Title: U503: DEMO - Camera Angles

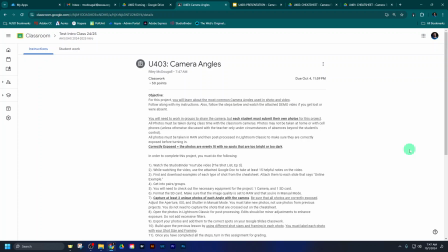(0:02)
Hello class, this is your teacher Mr. McDougall with your next project tutorial, and we are still in Unit 4, the shot list. This will be episode 3, camera angles. So we've been working our way through the Studio Binder shot list playlist, and we've been slowly practicing each one of the types of categories of camera shots.
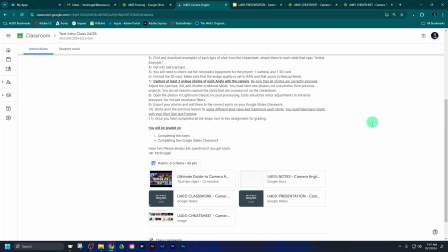(0:21)
In the first one we learned about shot sizes, and then this previous lesson we learned about camera framing. Now we're going to talk about camera angles. And again, the structure will be the same. I need you to watch the Studio Binder video, Ultimate Guide to Camera Angles, Shot List, Episode 3.
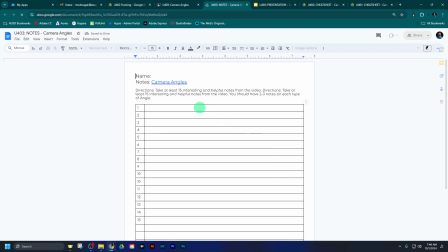(0:35)
While you are watching that video, take notes on the video as well. Again, same structure, at least 15 full sets of notes. You can have more than 15, but minimum 15 with at least 2 to 3 notes on each type of camera angle because we will be practicing them.
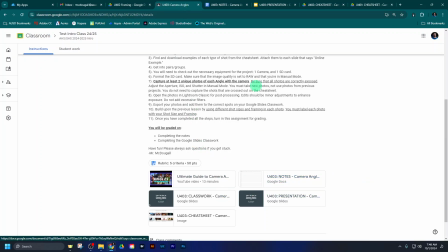(0:51)
So watch the video to get all the information you can, and I will also summarize it in this presentation that you can take notes on as well.
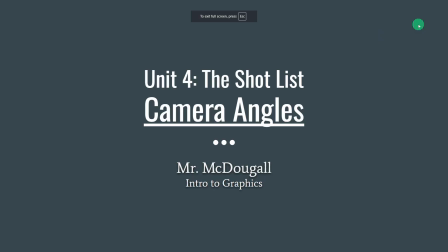(0:58)
Okay, so let's talk about the camera angles that you will be practicing. So again, these are the objectives.
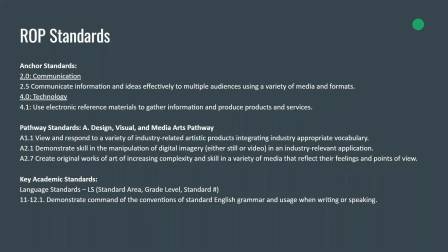(1:05)
We will understand and practice the different types of angles talked about in the video, go over our learning standards, and let's begin talking about each one.
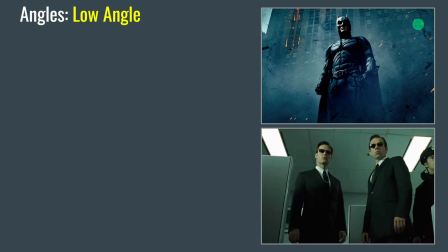(1:13)
So the first one it mentions in the video is the low angle. And the name of this one is because the camera is down low. The camera is low, pointed up. Okay, it's easy for people at first to get these first two types of angles mixed up because they're not sure of where the camera is pointing or not. The low angle means the camera itself is down low.
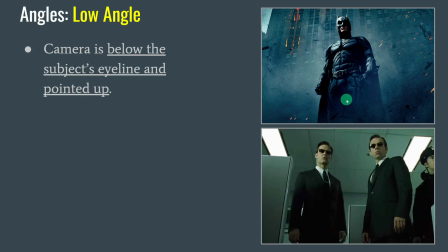(1:33)
As you can see from these examples, it's down below the subject's eye line and it's pointed upwards at the character so we can still see them. It could be a subtle angle or an extreme one, like you can just go a little bit below the eye line, or you could be like these two examples where the camera is really down low,
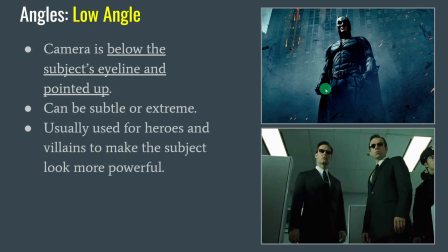(1:47)
almost towards the ground. And similarly, you'll see it paired up with previous shots. These are in the cowboy shots because they're shot to about the thighs. And again, it's used for heroes and villains because it makes the subject look really big, powerful, and threatening, just like we talked about in the cowboy one.
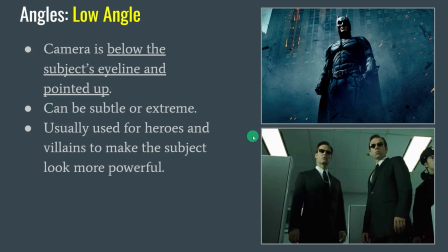(2:02)
When you see this, you want your hero or your villain of the story to seem like they're extremely confident and powerful, so we use this low angle to look up at them. Like if you're looking up at someone bigger than you, it gives the impression that they're big and strong and powerful and confident.
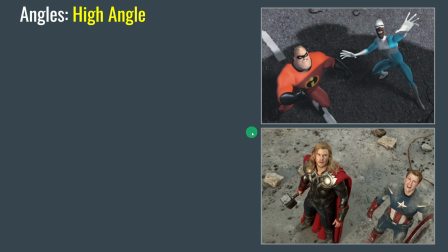(2:16)
On the opposite end of the spectrum, we have the high angle. And again, this one is the exact opposite because the camera itself is up high. The camera is moved up high and is pointed down. So again, think about camera position when we're talking about the angles. The low angle is because the camera's down low. The high angle is because the camera's up high, pointed towards our characters.
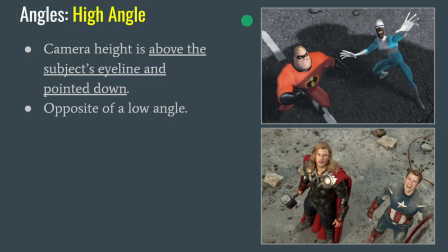(2:35)
Again, is the exact opposite of a low angle. So it's easy to get these mixed up, but try your best to remember which one is which. And again, this gives the different emotion. In the low angle, we're looking up at the character, like we're looking up at someone big and powerful. In the high angle is the exact opposite feeling for the most part.
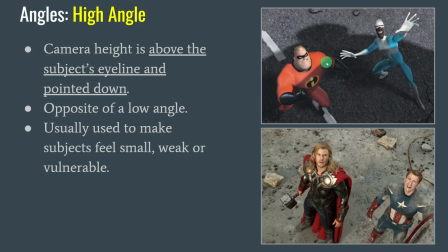(2:52)
Not all the time, but for the most part, where we're looking down at a character now, and this makes them look really small and weak. So if you think about you are the bigger person looking down. If you have a younger sibling, then you look down at them, like they're smaller, weaker, you have to protect them. So this, again, makes our heroes or someone look very vulnerable when we're looking down at them.
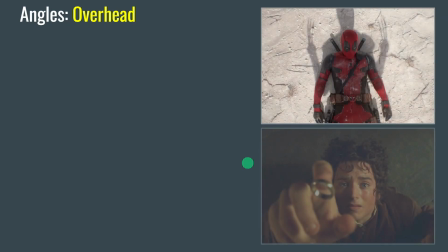(3:12)
When we get all the way up, we get to an overhead shot.
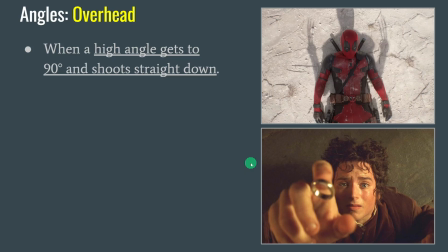(3:16)
So this is basically an extreme high angle. The overhead is when your high angle goes all the way up to 90 degrees and is pointed straight down. So this is similar to a high angle because we're up high pointed down, except this one's pointed straight down to the ground. So this one's called the bird's eye view or the God's eye view because humans don't naturally look this way.
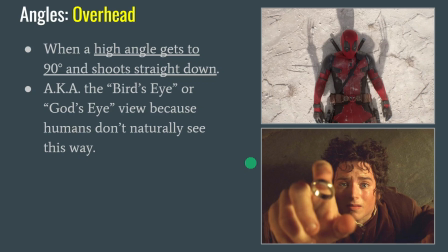(3:33)
We don't naturally just look straight down all the time. We're looking straight forward usually. But that's what this one is called. This one often gives presence to like a bird or the divine God, where it's like looking down because those would be the only creatures that can see from this particular angle, not us humans naturally.
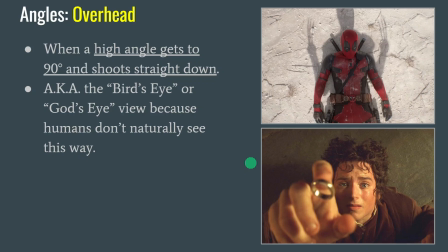(3:49)
So when you're doing this angle, think of it like when you're looking on Google Maps. You know, when you look on Google Maps and you look straight down, that's the angle we're talking about. We're talking about a 90-degree angle straight down at a character. So you're pointed down to the ground.
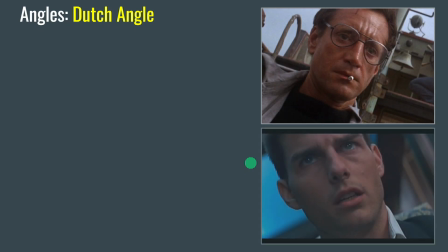(4:01)
A Dutch angle is a very fun one because the camera is crooked for this one. And again, this is very unnatural.